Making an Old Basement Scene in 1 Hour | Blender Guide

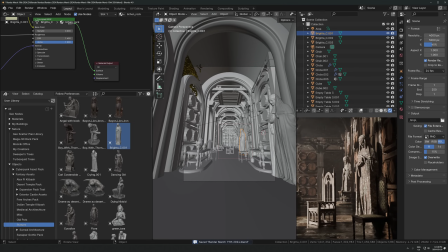41:28 If we look at what's happening here, the light is coming in from the side. It's hitting this chair. This chair is very bright, but then it's also hitting 2 statues.
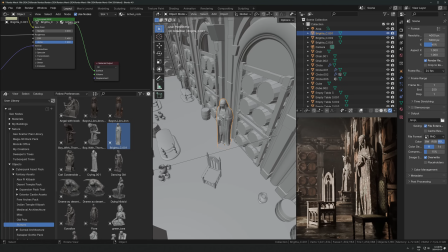41:35 Even though the statues are kind of far away from the chair in the scene, in the composition, in the actual render we're looking at, they're very close together. And so that, you know, having these 2 bright things next to each other that are both attracting a lot of attention, right? Because a statue is like, it's a kind of a person shape that's going to naturally attract a lot of attention on its own.
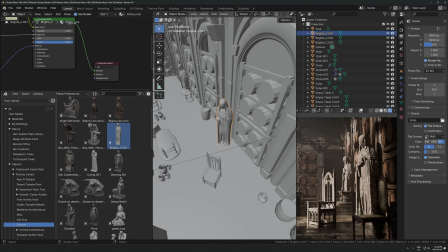41:55 And then when you shine a bright spotlight directly on it, it's going to bring even more attention to it. So if it's not really the main thing that I want you to be looking at, which that's what the chair is here,
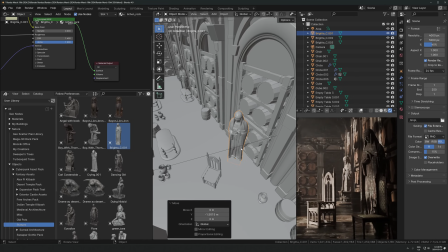42:05 I should just move that into darkness and maybe take a little bit of that spotlight away from that thing to leave the chair in the spotlight, right? And that can be where the kind of viewer attention's trying to get directed to.
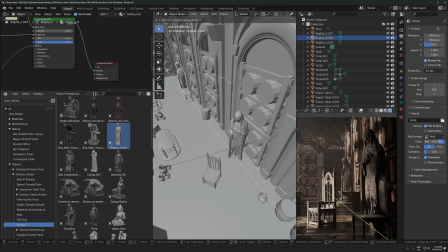42:21 Same thing with this one in the back. If I can just move it into the shadow a little bit, I think that's going to be a lot nicer.
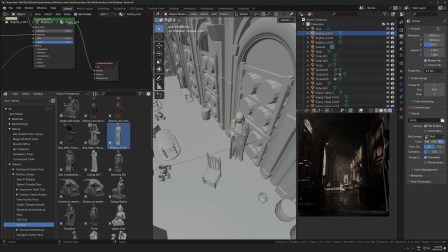42:27 There we go. And that I think looks a lot nicer than it was before.
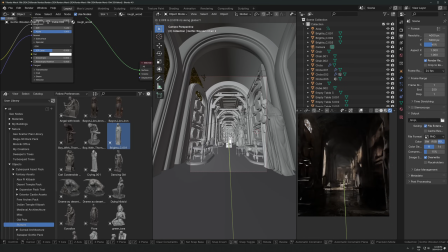42:33 It was just too messy before. I want this to be a little bit closer to the camera.
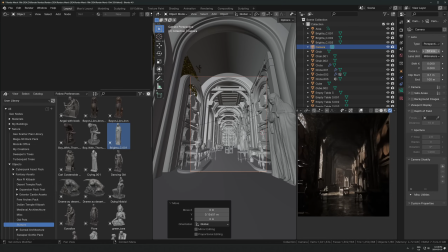42:39 Maybe just zoom this in. We could try like 28 millimeters. Maybe move it back now a little bit, actually.
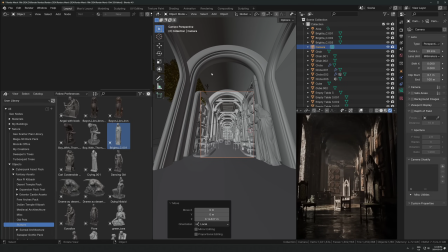42:48 That's not bad. Okay, same thing here. I want a little bit more shadow over here, so we could just maybe take a tree and just kind of, oh, there we go.
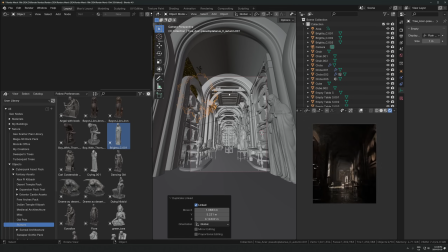42:56 That works. As long as we're not casting a shadow from the base of the trunk, I might just kind of drop that a little bit. I don't want it to be too dark, like it's just a little bit, like right there.
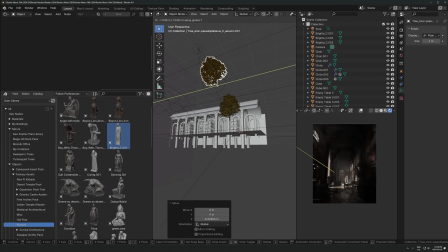43:13 Still a little too much, like just trying to get a tiny bit of a shadow there.
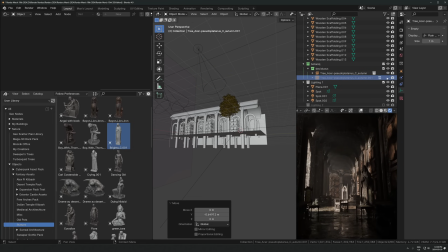43:19 If we just hide this on and off, yeah. See that bright spot right there? Just hiding that with some random tree in here, just to get a nice shadow. That's gonna be nice. Same thing along here. You don't have to go crazy with this. Like, it's fine to have bright points.
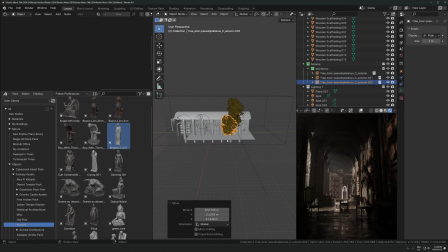43:35 This is a little bit extreme. Like, my style of lighting is quite extreme to be honest.
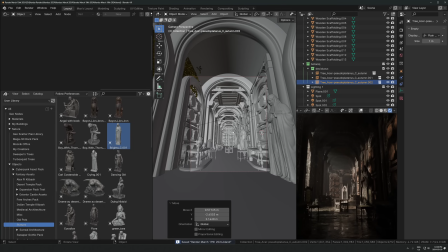43:40 It's okay though. I'm very careful with where I direct the light.
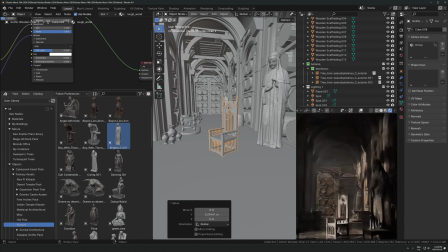43:46 Let's pull that out just so that the chair is fully in the light there. It's fine. And do we want it there or do we want it centered? I don't know.
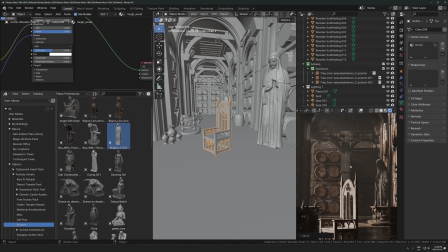43:58 It's a little bit awkward with it there because there's like this pillar in the back which looks like it's kind of going into that. So it's kind of nice to have it there because it's like a dark spot that I can put it right up against. So that's kind of nice.
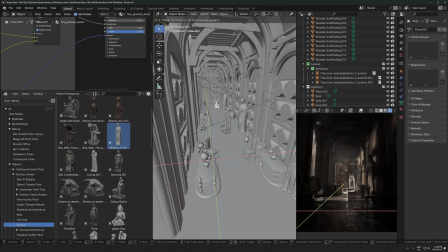44:12 It's not necessary to do that, but it's just like, these are all like artistic choices that you can make on your own, right?
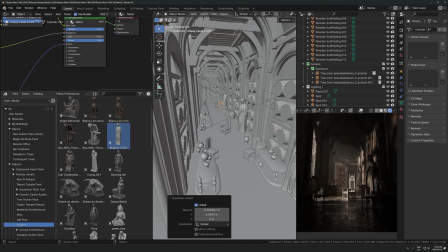44:16 Like, there's no right or wrong way to do this. It's just like, what do you want? And make decisions based off that, not based off of like what you're supposed to do. Okay, so that can go there.
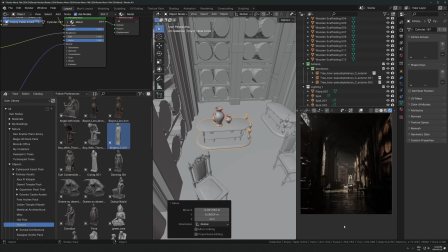44:29 That's kind of nice. Makes you feel a little bit more like full of stuff going on. I think I just want, the only thing it's missing is like stuff that's like cluttered on the floor. So what could we add on the floor? So we got to think like, what is this place, right? Looks kind of, wine cellar or basement or storage area.
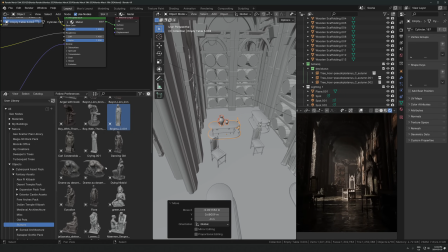44:47 So you know, what would you maybe find in like a storage area in like a fantasy style of thing like this. Maybe like metal tools or papers, or just like, I'm just going off the top of my head, right? Like what would we find here?
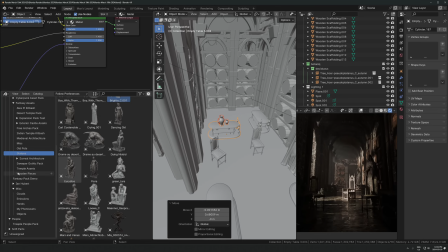45:01 So metal tools, paper, I don't know, bricks, random debris, plants, leaves, you know, I'm just listing out things here, but any of those could work. Any of those could work. Just depends like what do I have easily accessible that is gonna look good, and what do I feel like.
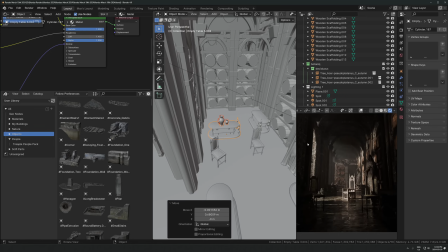45:18 To be honest, I don't really care what goes there. I just want something kind of scattered around. So I got to think now, like, what's going to be the easiest thing for me to do. I don't have to do that, but that's just kind of the mood I'm in right now. I don't really want to spend a ton of time on like floor debris, on literal garbage.